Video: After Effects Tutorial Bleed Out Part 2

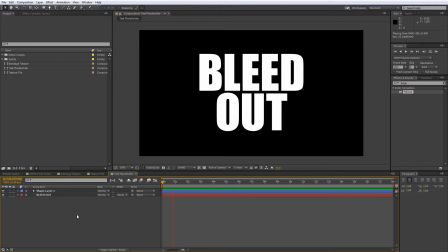Hello there, Lawrence Grayson back again for shortformvideo.co.uk with the second and final part of this bleed out tutorial. Now if you follow part 1, you should be looking at something like this, which is nice, but it's not going to win you any visual effects Oscars, so let's get this one wrapped up.
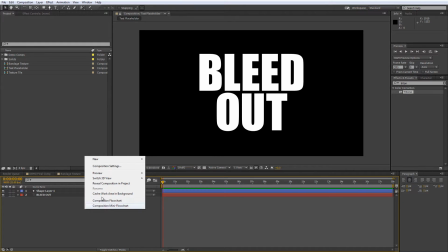Our first step is to add an adjustment layer to the text placeholder comp, so right click in the layer panel and select new,
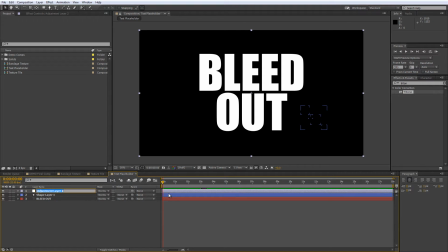then adjustment layer, and we'll call this one roughen and blur. Then grab the roughen edges effect from your effects and presets panel and drag this onto the roughen and blur layer and change the border value to 20.
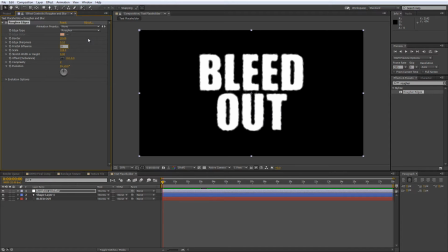Then set the edge sharpness to 0.1, the fractal influence to 0.5 and the scale to 12. Then add the fast blur effect and set the blurriness to 3,
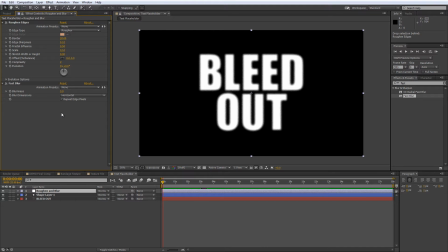select horizontal only from the blur dimensions and tick the repeat edge pixels box, and this will give your layers a slight horizontal grain.
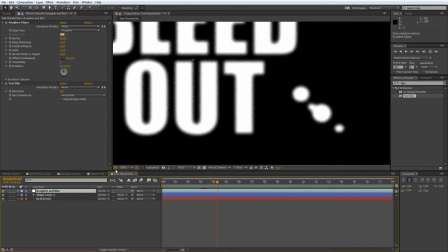And that will give us a nice cloth-like edge to every layer that lies underneath, including your blood drops animation.
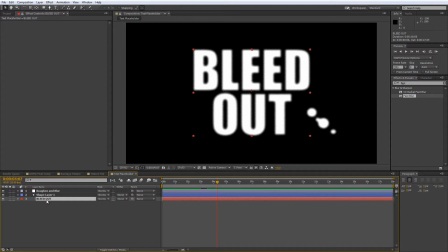Now we'll add a slight bleed effect over time. So right-click on your text or logo layer, go to Layer Styles and select Stroke. Then twirl down the layer styles properties, set the color to white,
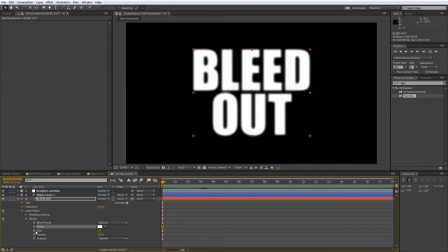and add a size value keyframe of 1 and an opacity value keyframe of 0 to the beginning of the timeline. Then we'll move the CTI to about the 10 second mark and add a size keyframe of 18.
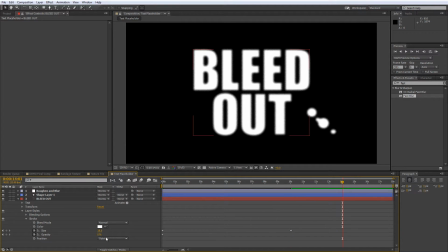Then at the 14 second mark, we'll add an opacity keyframe of 100%.
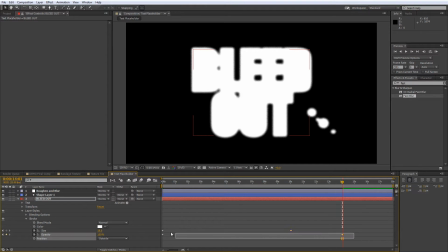Then you can select all of these keyframes and hit F9 to smooth out the animation, and this will create the effect that the blood is gradually soaking into the bandage.
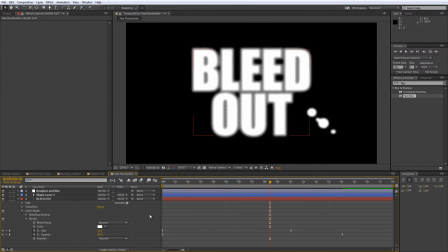Now we can start to build our final composition. So create a new composition that's 18 seconds long and call it Final Comp.
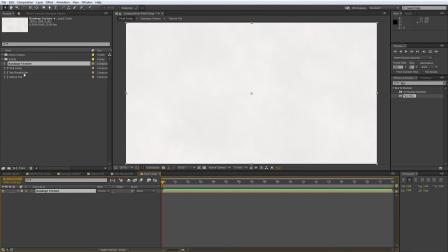Then drag the bandage texture comp you created earlier into this one, and then put your text placeholder comp on top of it. As you can see, there's still a bit of work to do. So let's start by creating the logo reveal effect.
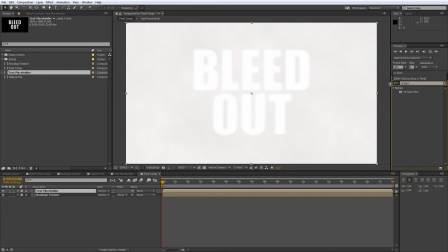Go to your effects and presets panel and find the CC burn film effect and add this to your text placeholder layer. Now conventionally, this effect is designed to simulate film stock getting jammed in a projector and melting,
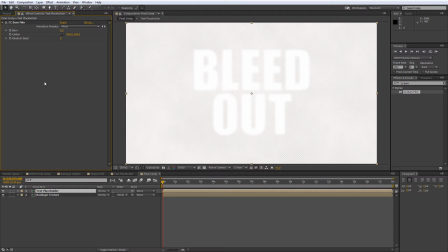which was a pretty common event back in the early days of cinema, but I digress. Before we start keyframing, we need to change the transparency behavior. So find the invert alpha animation preset and add this to your text placeholder layer. And this will reverse the transparent parts, which is pretty handy.
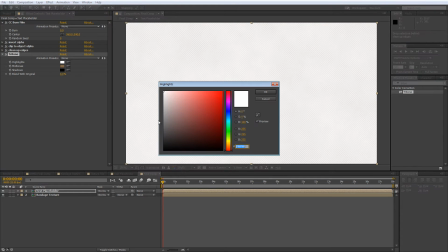While you're in the neighborhood, we'll need to add the tritone effect and then set every value to a blood red RGB setting of 116, 12, and 12.
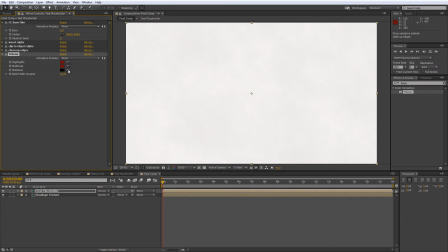Put the CTI at the 0 second mark and go to the CC burn film settings in the effects and presets panel. Now you may need to experiment a little here as your settings may be different to mine,
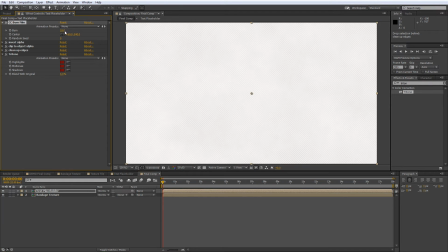so drag the burn value upwards until you get to the point just before it's becoming visible, and then create a keyframe to lock that value in. Then put the CTI where you want the transition to finish and scrub the burn value until your logo or image is completely covered.
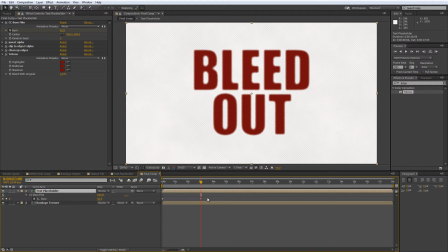Select the second keyframe that you've just created and hit Shift and F9. This converts it into an Easy Ease keyframe, which makes the animation look a little bit more natural. Then open the graph editor view by clicking on the button shown here.